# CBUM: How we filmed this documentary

We cut out about 60% of the lines out of this script and got it down just to the most punchy ones. Typically, the less words you can say, the more impactful they will be because you'll remember them. If it's just a stream of consciousness, if there's so much narration, it gets lost in the film.
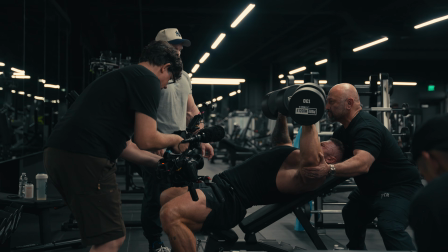4:22 One of the ways that we got Chris to actually be comfortable with this is we got him to walk around and we followed him with a shotgun.
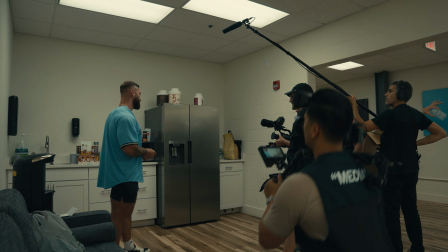4:28 We had originally done a table read. He kind of sat down at a table and we recorded him, but that didn't come across natural. That was more stagnant. It felt like Chris was sitting at a table. So instead, we waited to the end of a workout when Chris's blood was pumping.
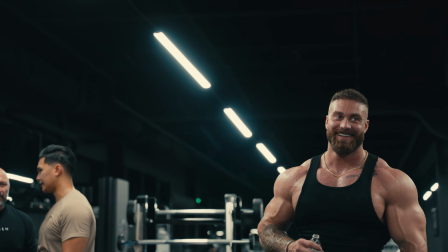4:41 He was a little more distracted. He had some endorphins going. And then we got him just to think of the narration.
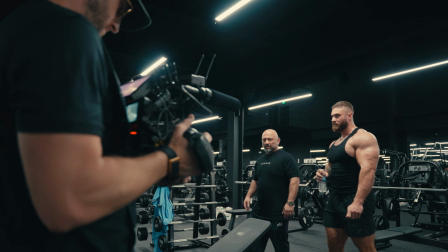4:47 I would ask him questions that would specifically prompt the lines from the narration we'd written.
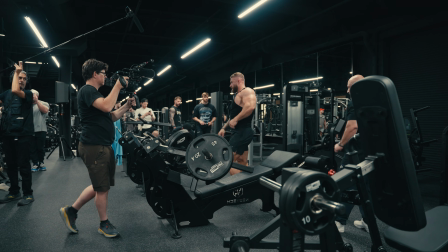4:52 And I would follow him with a shotgun, just so he didn't have to feel like it was some stagnant voiceover read. Hi, I want to talk about today's sponsor. Normally, I complain a lot about tiny mic packs, but Sennheiser has come up with one that solves all the problems for the reasons why I hate these things. They've certainly waited for a while in putting their own out, and I think perfected all of the mistakes that people have been making in theirs. And they've now introduced their new wireless profile microphone system. This little thing is the tiniest mic pack I've ever seen. And I call it a mic pack because yes, you can use it as a microphone to record like a typical influencer, a gym bro, or my least favorite, magnet mic pack. But my favorite option is being able to take this tiny little pack and
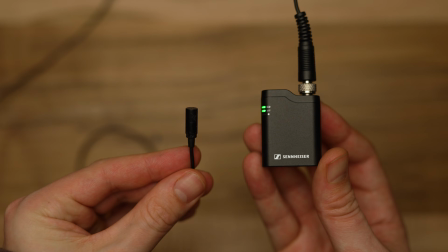5:43 make it into simply the most discreet mic pack I may have ever used. What they have on this is so many different dual record settings to ensure that you can be getting two different levels being recorded simultaneously, whether that's the left or the right track, or if you're in a panic, you can just go to their safety mode, which records a second track at -6 dB, so you always make sure that you're not peaking. What's also super cool with this whole setup is it comes with this case. Similar to how your headphones go in a case and charge, so do these mics.
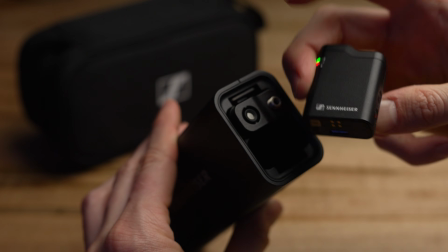6:14 They pop into this whole little setup here, and now they're not only charging, but you can hot swap, pop out another one here like a cigarette. And now I have my other mic that I can run around and record with while this one is charging. Oh, where's the magnet? Do they hide the magnet? Oh yeah, here there. I think these are the magnets. Oh, that's like, yeah, I didn't know. Do you see that? That's sick. The magnet's just built right into the back. Boom. And of course, it comes with one of these silly little furry mustaches, which you actually really do need outside. And it actually helps with the test 1, 2, Peter Piper, poo, poo, poo. Now, these mic packs usually have about 7 hours of runtime.
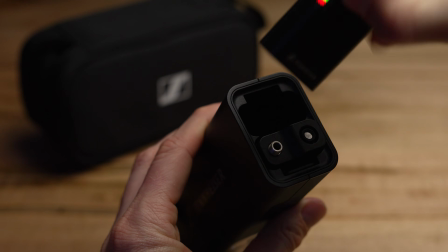6:46 They also have 16 gigabytes of internal recording.
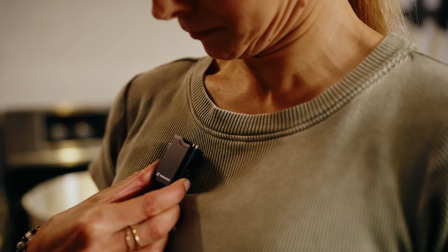6:48 And they have a setting on this where if you ever lose your signal, it can just kick on the internal recording so that you never miss your audio.
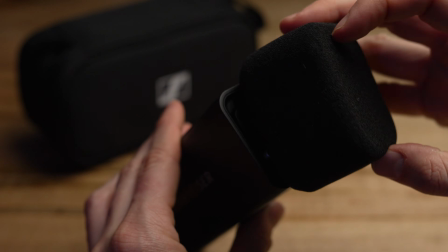6:56 What's also fun with this is you'll see you can keep these in here while they're charging. This becomes a microphone that you can run around and stick in people's face. My favorite thing about this whole mic kit is that there's no app. It's just plug and play.
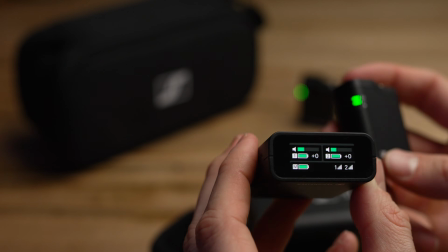7:08 I pulled this out of the kit and immediately was recording audio within 30 seconds.
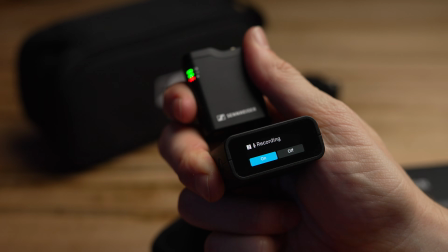7:12 This is certainly the first time I have considered adding a 2.4 gigahertz mic record pack to my kit because this thing is tiny and it sounds great. Thank you, Sennheiser, for sponsoring this. Go get good audio. It's your duty as a filmmaker. Don't compromise on it.
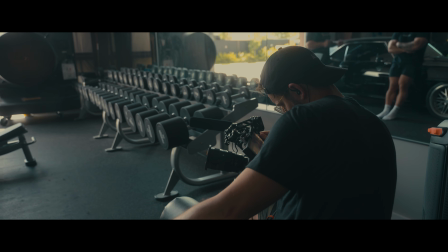7:29 One of the questions I got from you was, how did I choose the actual sequence of shots?
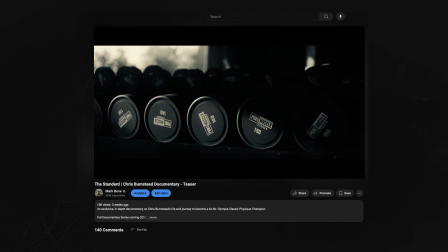7:34 One basic principle to editing, storytelling, and directing is building. You gotta build towards somewhere. You can't reveal everything all at once.
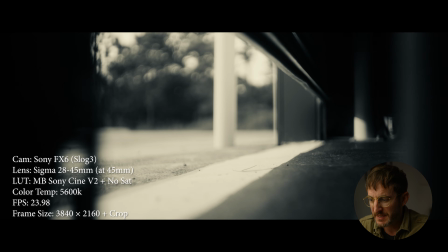7:43 And so you can actually see in this piece, each shot that we're doing in this beginning, it's just a gate opening.
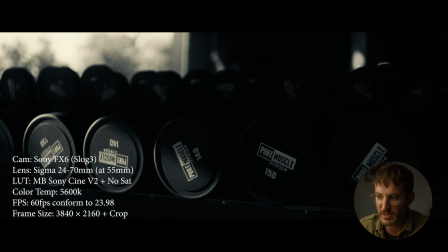7:49 And then we're seeing weights in a gym. So now we know where we are. First off, we don't know where we are. We just see this light coming in. Then slowly we begin to reveal the information that, okay, we're in a gym. Then we begin to see feet.
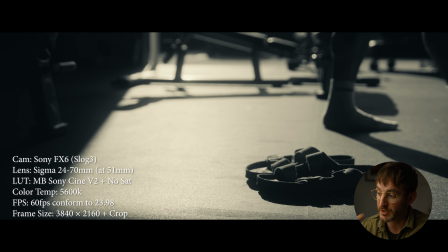8:00 Okay, there's a person in here. And if you're a CBUM fan, you're gonna go, hey, I know those Birkenstocks. Is this CBUM? Well, you probably knew that because you're watching it on his channel. Already has 700,000 views.
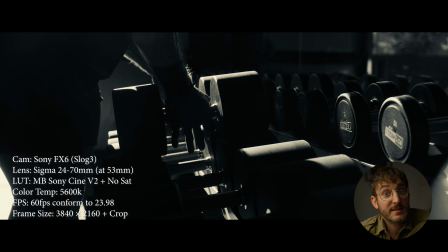8:11 Then we get to see his hands. Now we're thinking, oh, I'm gonna get to see the guy work out. We're building towards something. We're building towards a story. This is what you wanna do. You don't wanna just throw random footage in your timeline. Don't do this. This is aimless filmmaking. This is what we're always teaching is assertive filmmaking. You wanna think, where am I building?
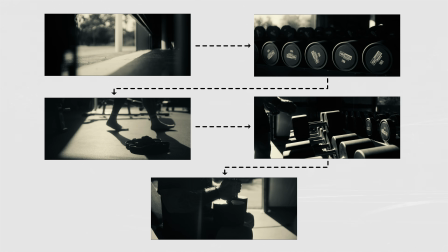8:28 What am I building towards? Where is the ending gonna be? And when I thought about this teaser, I thought, what happens at the end of a big production?
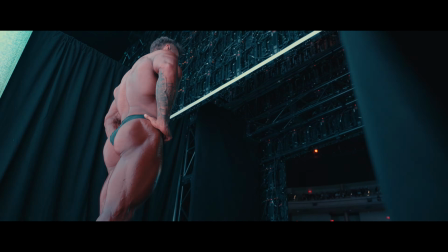8:35 A curtain drops. This is where I thought, if I could get Chris having finality on stage, we knew we wanted to end with the stage going to black.
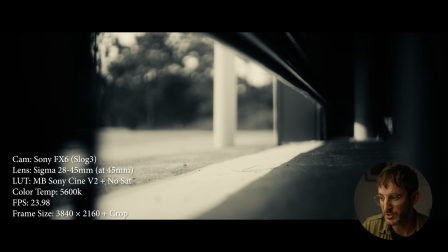8:43 And I was thinking, where do I want to start? That's why we started with this opening shot here. This is like the curtain opening.
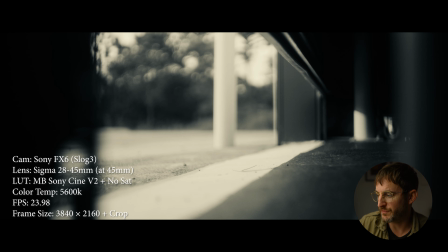8:48 This was on the Sigma 28 to 45 mil lens. And then you can see the last shot here.
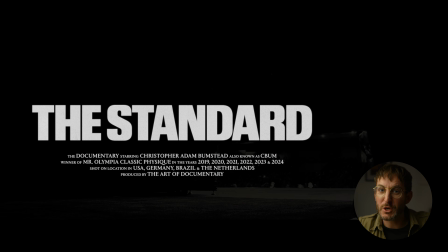8:54 It's the curtain closing. We got bookends. The piece feels cohesive.
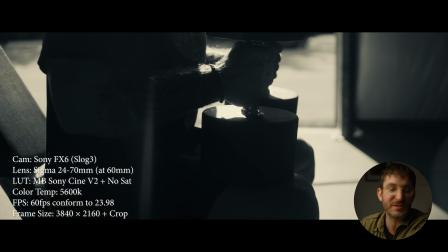8:59 But as you go through this, you'll see that we're slowly, like even the fact that I'm cropping out his head, this was very intentional.
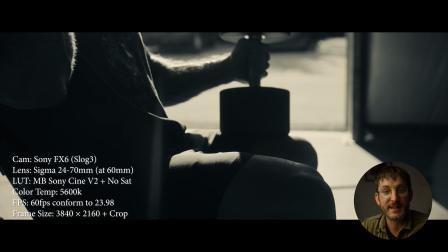9:05 I never wanted to show his face right away because I wanted to build towards something. You want to give people payoff. They're like, I want to see CBUM's face. Well, I'm not going to show it to you right away. You're going to have to wait. You're going to have to keep watching. So you're thinking maybe this next shot I'll get to see some CBUM.
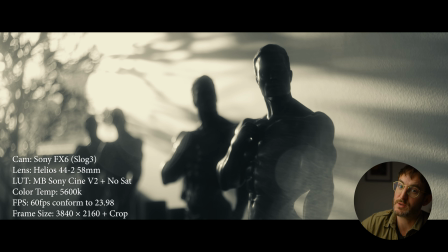9:17 Nope, you're going to see some trophies. But you'll know that we're alluding to his victories. This is one of my favorite shots because it's on Helios with hard lighting. It's the best. You get the flares, we got dappling, we have a tree. It's everything I love. Now we're hinting towards Vegas.
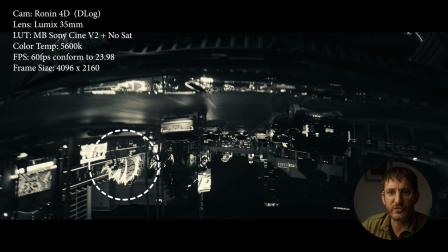9:31 You can see the famous, this thing. Ooh, this Flamingo? I forget, but that's a famous place in Vegas. So again, there's little hints. You could watch this teaser many times and you begin to see tidbits along the way. That's what makes a good film, is that there's replay value. And this is also a weird shot. This is on the Ronin going against the reflection of the window rather than just shooting a normal shot. When I was there in Vegas, it just felt like normal B-roll. I hated it. It felt like I was shooting stock video. It felt like it should all be on Pond 5, and I didn't want that. I wanted it to look different.
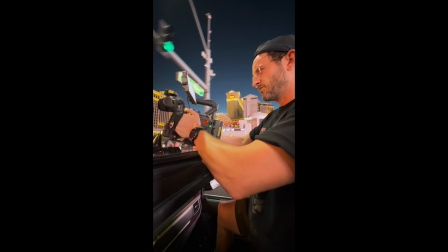9:59 So I got the Ronin, went outside the sunroof. The cop beside us was looking at us and just waved, and it's Vegas, so he just let it happen.
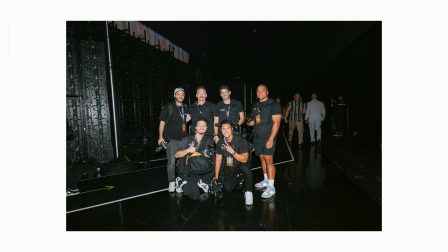10:07 Told him I hadn't been drinking. Danny Soto was driving. He's the man. I should actually mention, pretty much 98% of our crew members on this were from Art of Documentary.
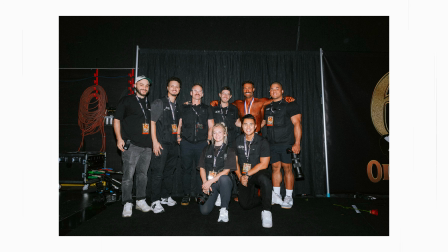10:14 That was one of the most fun things in my career, was hiring all AOD students. You're making your money back.
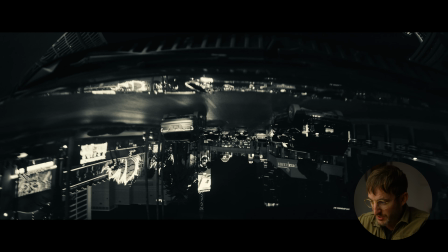10:19 You bought a course, and now we're paying you to be on set. This shot, shooting off the windshield, just do something different. Again, the audience now is thinking, oh, I might get to see another unique perspective in life. Bam, finally, we get to show Chris's face. Just because at this point, we're what? 19 seconds in, we kind of have to give the people a little payoff, but we're not fully seeing Chris in all his glory.
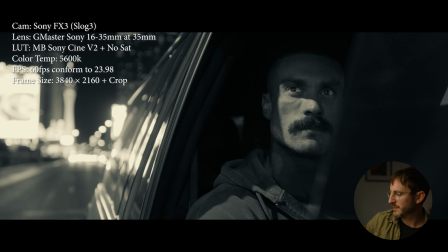10:39 This isn't all of his muscles right now. We're just seeing him in the car here. This is naturally lit. This was used on the FX3 with this Delkin here. Love this thing. Wow, it sounds great. This, a lot of you asked about this.
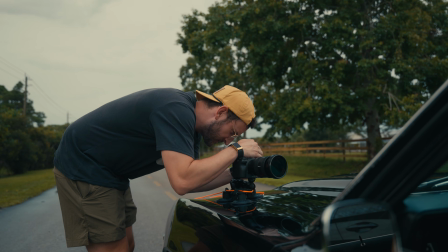10:52 I'll put a link below. It's like a $70 car mount. It's not a fancy thing. It doesn't have Bluetooth or anything like that. You just shove it against the window, make sure that it's not dirty underneath.
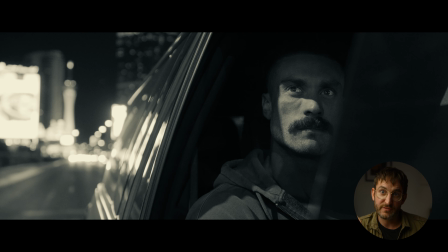11:02 And then I put my FX3 down, 16 to 35, went on the 35 mil, and we just drove around for a little while. But I didn't add any lights because honestly, I didn't want Chris to feel like this was a shot. I wanted him to feel natural. I just said, look out the window, think about the week ahead, Chris. Gave him some prompts and let him be a human.
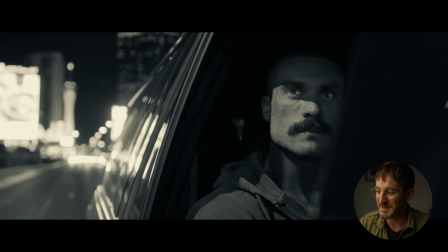11:19 Except sometimes you look down on his phone, I'd be like, look out the window, keep thinking. But this, to me, the slash of light that we get here is cooler than anything I could come up with.
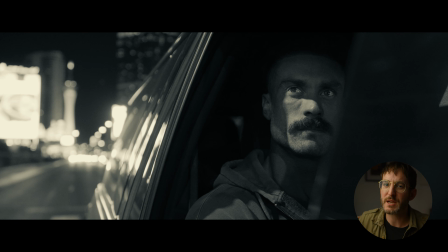11:27 I wouldn't know how to light that slash and the fact that it's moving. Sometimes the real world will deliver you better lighting than you could ever create. Rather not travel with lights, just find the beautiful light. It's kind of fun. It's like a scavenger hunt. Go find it.
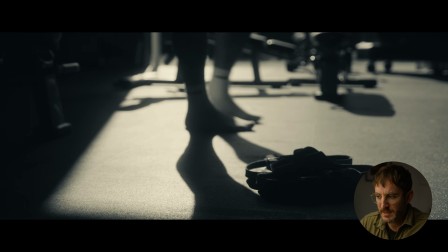11:39 You'll find it. Stop it. Get some help. All of these opening shots here, there's not been a single light used in this so far.
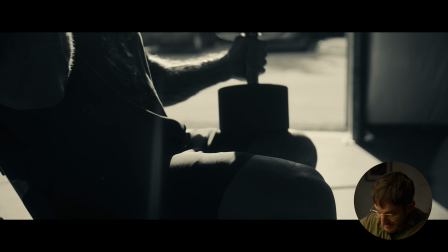11:46 But what there was the app Sunseeker. We went out and waited to get this exact time in the gym when the light was coming through here.
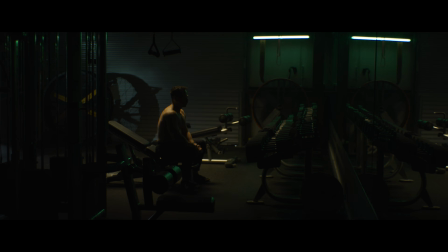11:55 And that meant we actually went and practiced. We pretty much shot this whole piece with just our producer Tad as our stand-in.
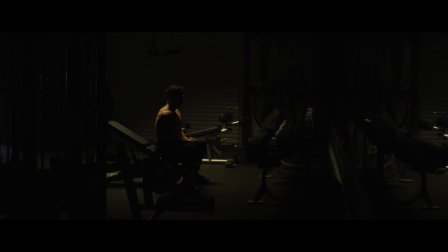12:00 We used him for a lot of these just to know where's the light, does this look good, so that when Chris came in, bam, bam, bam, we can nail it all off.
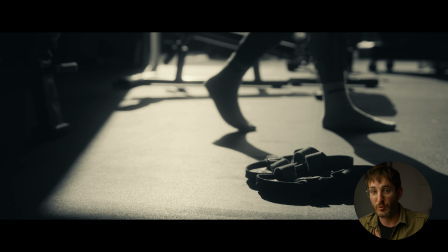12:08 And we knew that we were shooting this teaser while the film was unfolding, but we didn't make every day like a teaser shoot. I would just every once in a while switch over to 60 frames and make sure that this was a teaser moment. 16 to 35 at 60 frames.
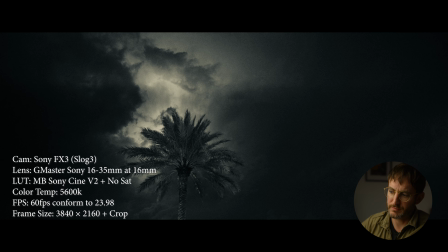12:20 This is at 16 mil, pointed up. 12,800 ISO, FX6.